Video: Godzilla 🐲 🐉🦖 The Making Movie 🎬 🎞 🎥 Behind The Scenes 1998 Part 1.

I'm Vicki Lewis. Please join me as we take a look at the making of this epic adventure on the sci-fi channels Godzilla attacks special effects secrets review.
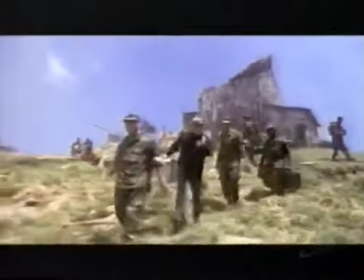15s Do you know you've interrupted a three-year study of the Chernobyl earthworm? Yeah, you're the worm guy, right?
I enjoy monster movies since I was a kid, so it's sort of fun to see a big monster and scream in fear.
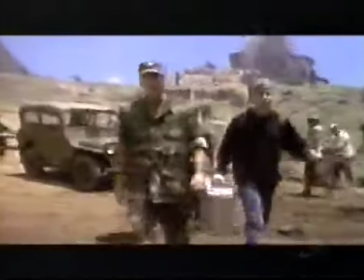27s Because of a man-made accident, the Chernobyl earthworms are now 17% larger than they were before.
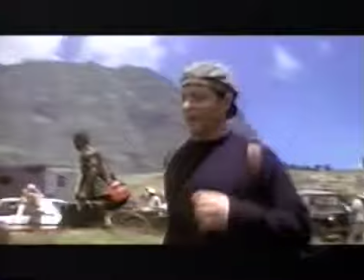33s 17%, huh? Sounds pretty big. They're enormous.
It's like kind of for sure the biggest monster out there.
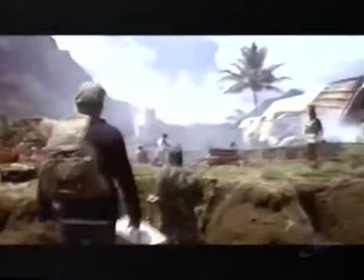41s I'm a biologist. I take radioactive samples and I study them. That's great.
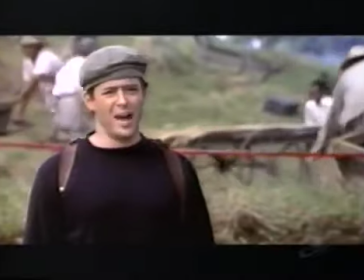46s Here's your sample. Study it. What sample? You're standing in it. I don't see it.
If I were Godzilla, a person would be about the size of this tooth.
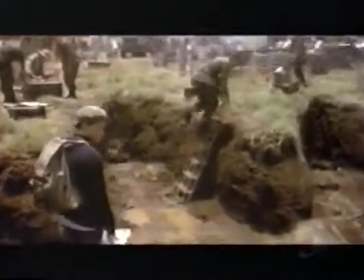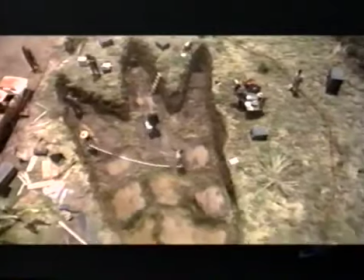66s
The whole idea of the movie was that Godzilla is so big. You have to always, like, kind of never forget his size. You don't know how big that is, you know, until you will really see it on film. I would get ideas here and there of the scale of Godzilla, but I really didn't know how big he was until I saw the movie. It is that size relationship. If you think of the old Godzilla films, they were limited to put a big guy in a rubber suit, to shoot him in slow motion.
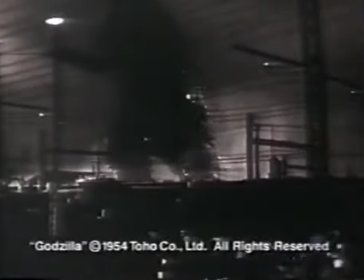91s
And so he's basically waddling down the street. The fact is lizards don't waddle. For the most part, they're pretty quick. We wanted one that was sleeker, more agile, faster, one that could run over 200 miles an hour.
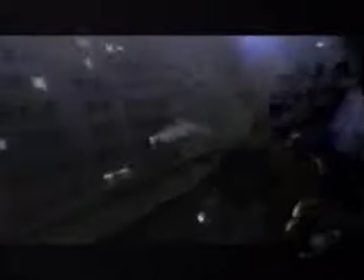Godzilla is large in almost every sense of the word.
He's too fast! She's bigger than I thought.
Power.
Running would be a good idea.
This is a story where a big animal comes and says, no, I'm in control, you're little mice, and I'm going to chase you around. The computer-generated images, anything you do, they can justify it. We figured while we were a while into making this movie, that it would be way more CG than we ever anticipated.
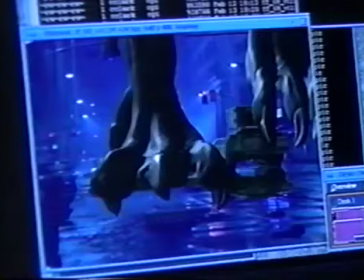147s
The style was he's agile, he's graceful, but he still maintains his weight and mass. To get both of those qualities is difficult. I didn't want to have a big T-Rex running down the streets of New York. I wanted to still have some sort of a dragon. We felt that in a strange way that it was going to be more respectful to the old Godzilla to have a new Godzilla.
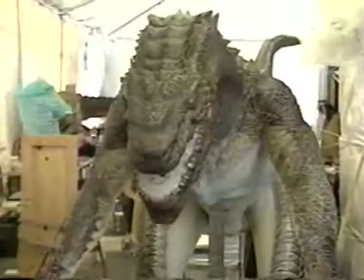169s
Once we designed that creature, it was, well, if he could do that, rather than he's invulnerable to the military.
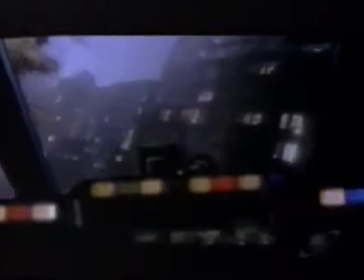176s Where'd he go?
He's more clever, so that set up the, I think, amazing action sequences of the picture.
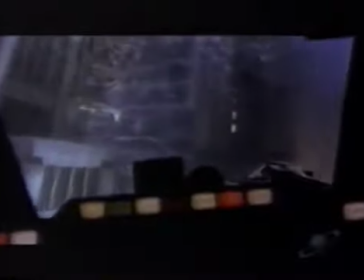185s Echo fight. Get together, guys. Prepare to fire. Echo two. Ready.
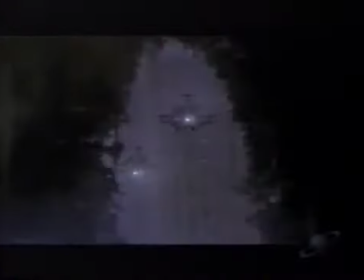191s Echo two. Ready. Fire.
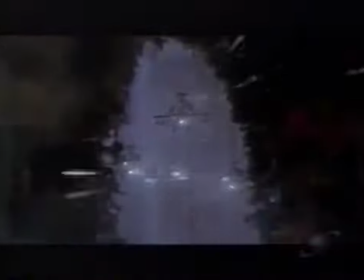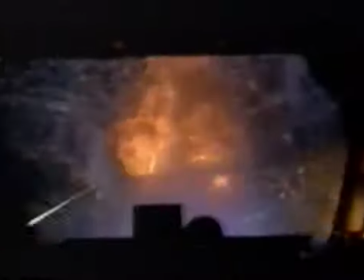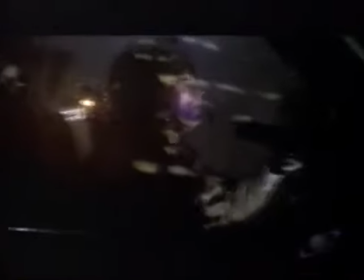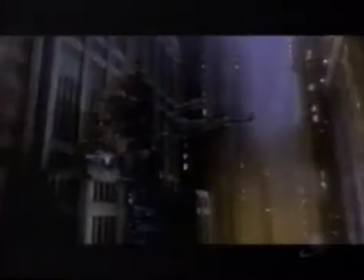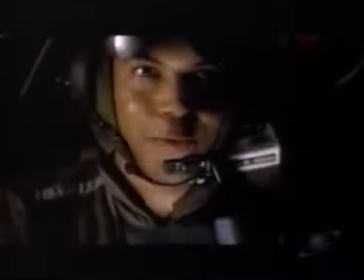213s I think we got him.
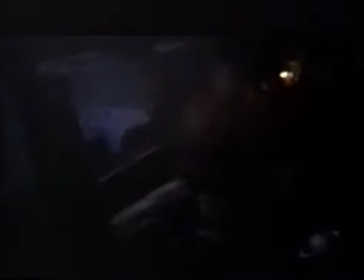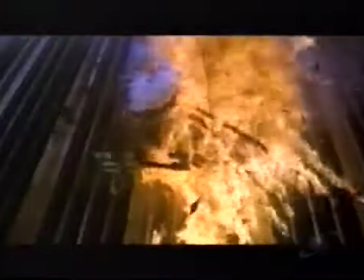That's what also drew me to the picture, like the sheer size of Godzilla and the fun of, like, having him run through New York.
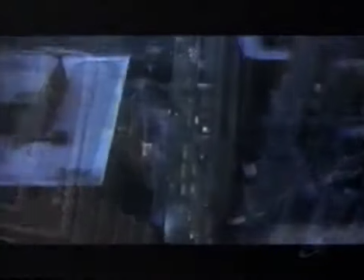234s
By placing the creature with well-known monuments gives you a size relationship.
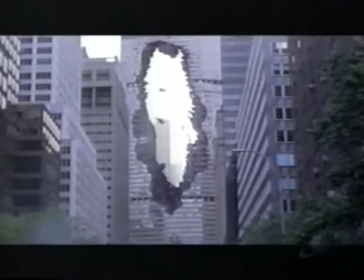240s
So the more you can associate him with things that are familiar to the eye, the more the effects look real, and the more sense of the creature you get.